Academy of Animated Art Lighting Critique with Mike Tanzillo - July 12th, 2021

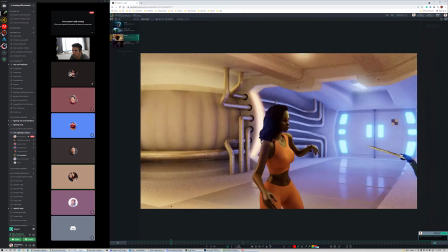Or maybe get a little brighter because she's getting closer to the light. Yeah, that's good.
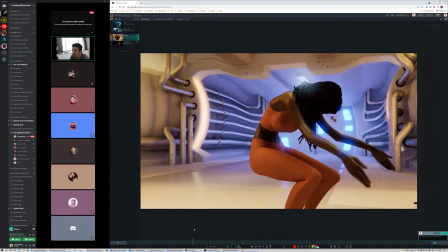That's a good point. She goes up this way. She's getting around this light.
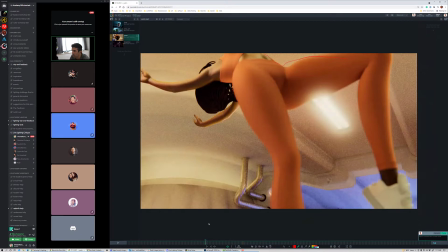Yeah, this light could possibly get some like rim up on her leg and around here, and then as she comes back down this way,
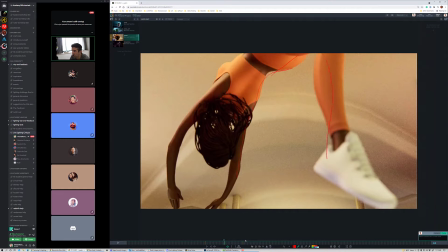that's good too, because it really does emphasize the arc of her body shape as she's going through this pose.
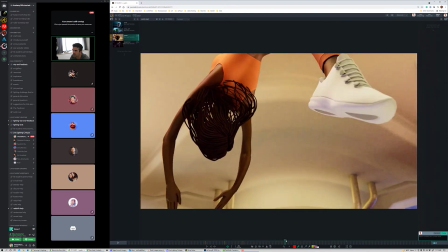That's good. And then especially and then when she lands down too, it would be cool to get this,
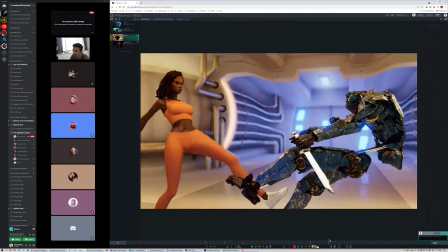to kind of highlight her Marvel superhero landing on one knee pose.
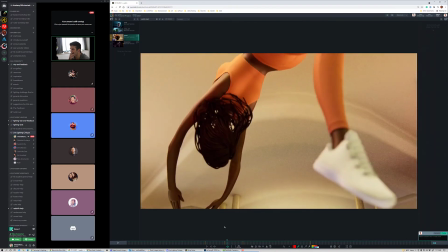Yeah, this is great. This is looking really good.
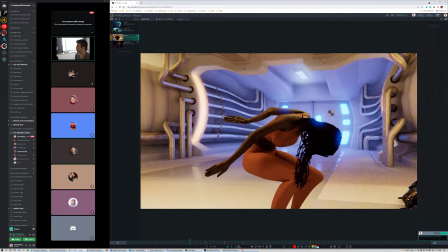All right, cool. Does that sound good? Do you have any questions, Justin? Yeah. Nope, that works good.
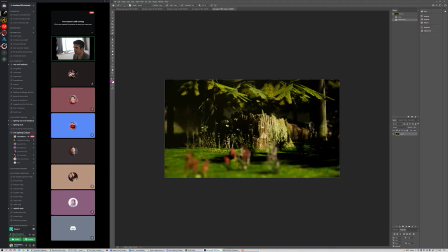All right, let's hop over into the stills. Kat. So this is looking really rad. I am excited about this. And it's not a fight scene. There's not a fight scene. That's great. It's the opposite. It's like your meditation between your fights.
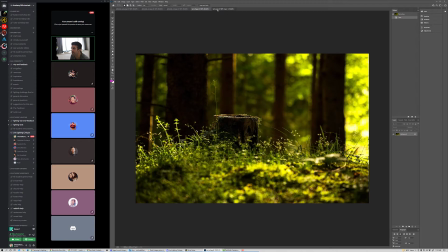You were talking about like you wanted to alter the placement of things. Is that true? Like you wanted to shift some of this stuff around?
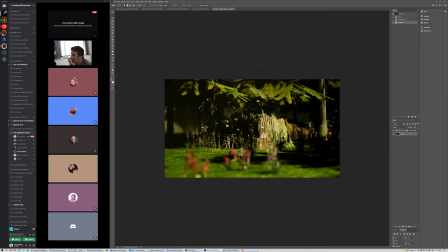Is that what you were saying? Well, the plants I need to get some more ground cover in there because that's the material that's on the ground kind of just looks flat. So I need to get some more ground cover. Mm-hmm.
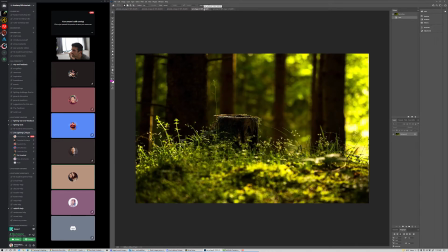And I don't know if I want the tree branch, because in that shot, you know how it's all branches, Mm-hmm. you don't really, or trunks, you don't see the leaves. So I'm debating if I want to make it more trunks like that. Yeah. And less leaves. I haven't decided. But
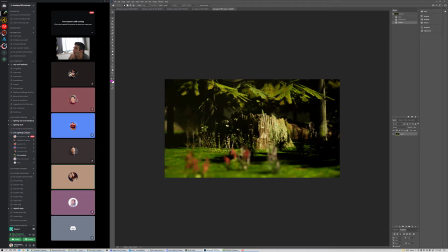Yeah, I mean, This is just like hours of messing around in Unreal over the weekend, so I'm kind of happy with it. I think you should be. I think the biggest thing, yes, the ground cover and the kind of the staging and the layout, yes.
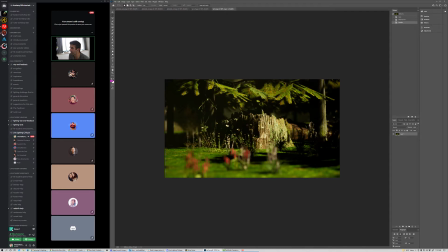I also think, and this is one of those, I'm not sure where Unreal lies with this, but like just getting more secondary light into these shadow areas. They're a little dense.
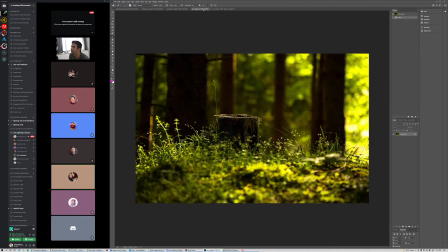This is just one light. You can hook
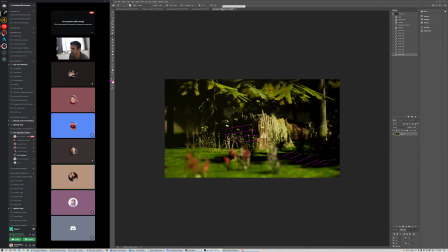basically a directional light into the atmosphere light, and basically it makes your directional like the sun, which is cool because then you can shift it and it'll be really cool. So yeah, this is just one light. Cool. And volume matrix. Well, I was gonna do that too. Yeah, the thing about it that I like about the light is it definitely feels like the sun, right?
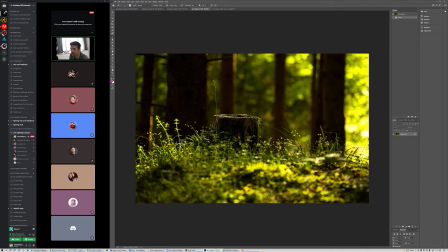Like if it's the same way that this one does, where it's like it's kind of blowing out in these small areas.
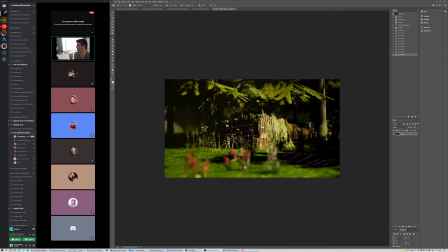Like it feels like the intensity, the warmth, the heat, the energy of the sun, which is nice. And then so just keep working with it. You've got it. But I think your structure is really good. And for just one light, it's looking good. Isn't it crazy though?
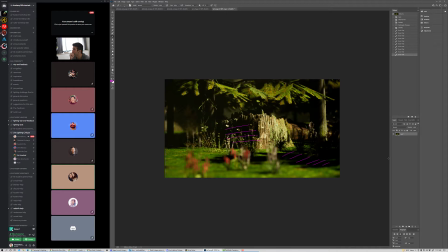Like how good it looks with just one light. It's like sometimes things just work out, man. Like sometimes it's just like it just starts to come together from the beginning, and you're like, okay, this is, and that's when it's easy. It's rare, but yeah. But I think yeah.
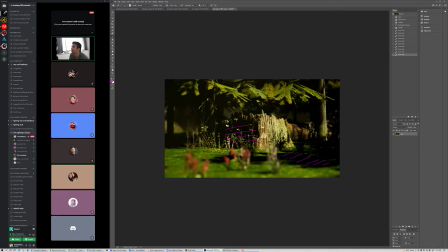Basically, just keep going. Cool. Awesome. Yeah. All right. Thank you. Yeah, you're welcome. Abishek, back to Poker Puss.
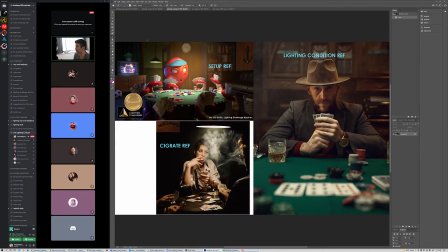All right. So we got the reference here, the reference table here. This is the previous version, and then we've updated it to this.
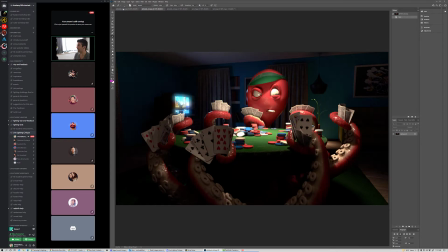So, is it? Did I get those? Yeah. Okay, cool. So, this light is on. It feels much better. Like this area is really nice.
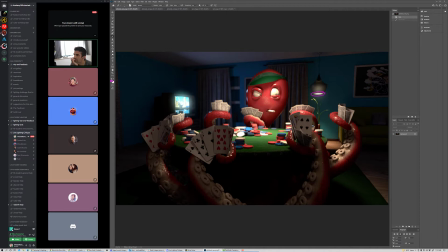Up here, you know what? I think now that this is nice and bright, I think you can actually maybe tone this area down a little bit, because I think that starts to make it feel just. Let me say that. It just kind of looks transparent, but we're not seeing the bulb itself.
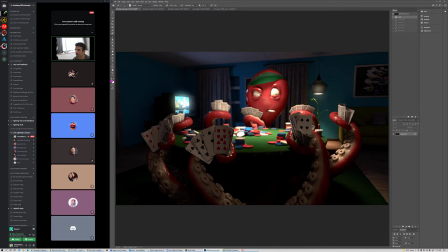And I'll buy that that's a little bit denser and it's just light coming out here. So I think we can stick to this. Double check the shadow down there and make sure that that's happening correctly, because it feels like there would be a little bit of shadow cast down from this, but we're not seeing it. Just double check that. The red on the character looks a lot better.